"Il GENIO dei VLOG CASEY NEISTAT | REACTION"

Qualcuno di voi conosce Casey Neistat? Per forza, perché Marzone ne parla ogni due secondi, quindi se non conoscete Casey Neistat, anche se non ne parlasse il Marzone, vivreste letteralmente sotto a un fottuto roccione, puttana Eva. dovete per forza conoscere Chesineistat Chesineistat è un videomaker americano è molto forte perché lui racconta delle storie con dietro una regia sostanzialmente Johnny Crick ha cercato di simulare ma ha un suo stile ed è diverso e tipo Eman Loru Eman Loru se voi conosceste Chesineistat vi rendereste conto che Eman Loru ha fatto impara l'arte e mettila da parte Chesineistat è regia Produzione, cioè scrittura Quindi autorato, sound mixing E Anche color grading Cioè è letteralmente polivalente
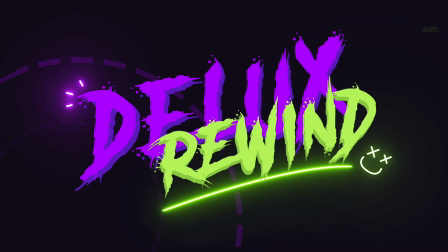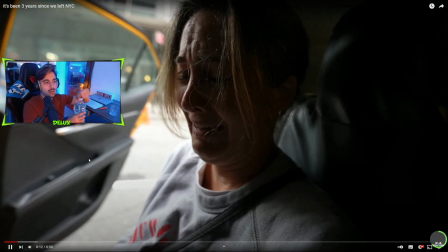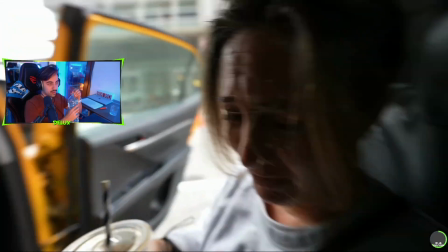1:08 Che cazzo è successo?
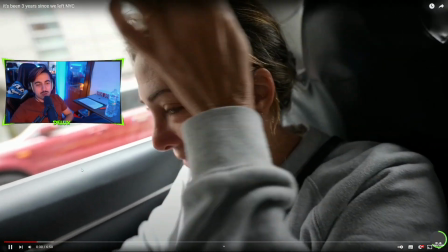1:12 Ah sta piangendo perché Stanno andando via Lui vive a New York e tornando a New York Che lei si è messa a piangere Perché ovviamente C'è questo risposto
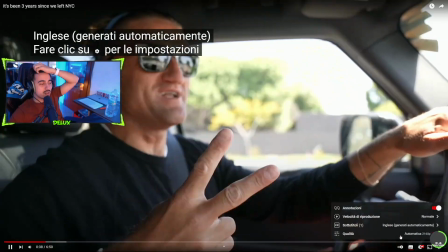1:22 Guarda c'è
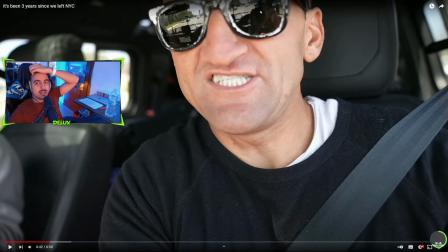1:28 Voglio anche dire una roba Lui in mano Guardate dallo specchio Lo vedete dal riflesso Lui non sta utilizzando il telefono Lui utilizza la 7.3 O mi pare la 7.4 O comunque una vlog camera Cioè
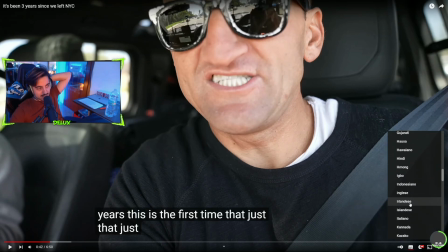1:43 Semplicemente La qualità la noti Anche perché di solito Le robe che fa lui Sono
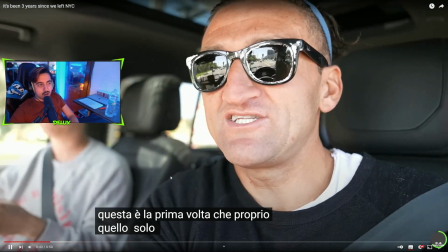1:49 Ed è un video di 6 minuti e 50 E le cose che fa Casinesta di solito sono cose Super Tipo riprese landscape Time lapse e cose di questo tipo Sono super artistiche
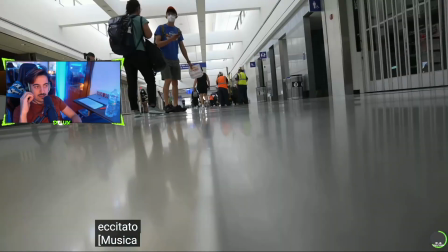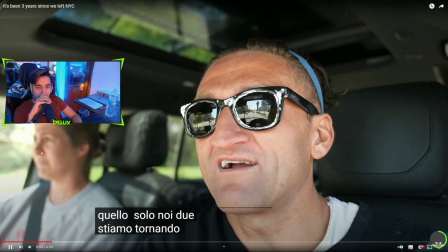2:09 Cioè voi Allora contiamo quanti secondi sono Contiamo Contiamo quanti secondi sono 3, 2, 1
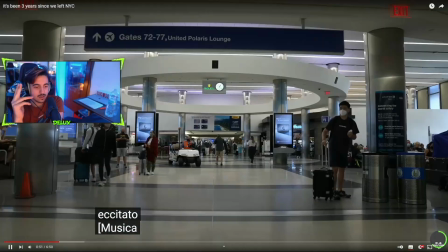2:19 1, 2 3 4 5 6 6 secondi 6 secondi voi in 6 secondi letteralmente
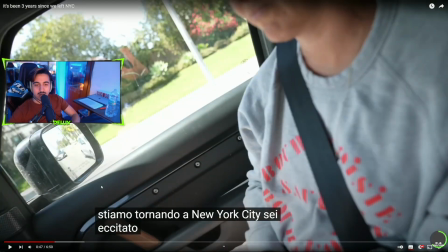2:29 in 6 secondi voi avete capito cioè vi ha vi ha inculcato il messaggio di cioè vi ha fatto capire che in questo momento sono
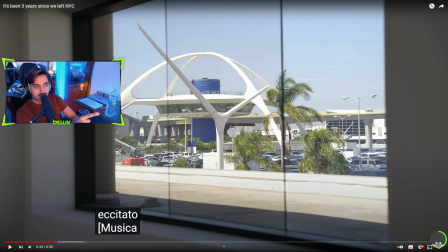2:37 in macchina e stanno andando all'aeroporto sono all'aeroporto scelgono dove andare vanno in ascensore escono dall'ascensore passano i controlli
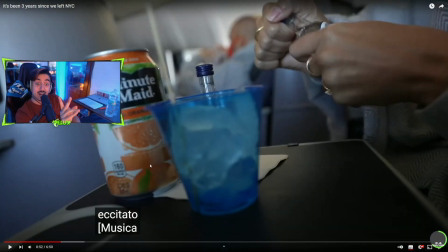2:45 camminano verso al gate entrano nel gate entrano nell'aereo Sono seduti Voi in 6 secondi avete letteralmente vissuto tutto Solo avendo degli sprazzi Che sono 3 secondi di clip
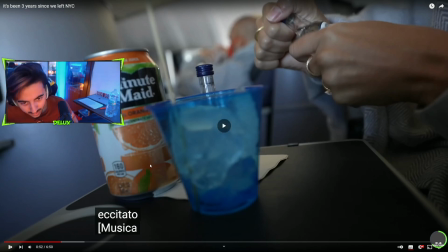3:00 Meno anche Che sono letteralmente un secondo e mezzo a clip Cos'è il genio? Non c'è un cazzo da fare
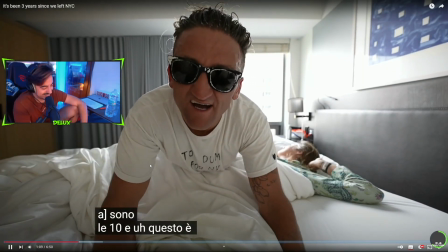3:11 Tipo vedi questa qui poverina Sta là dormendo E lui E questo è tutto, il primo giorno in New York City
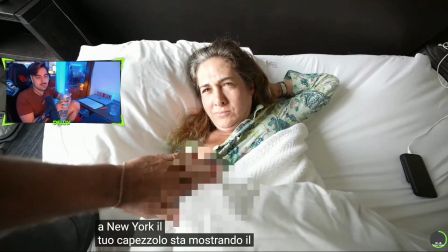3:19 I nipoli stanno Buongiorno, come ti senti?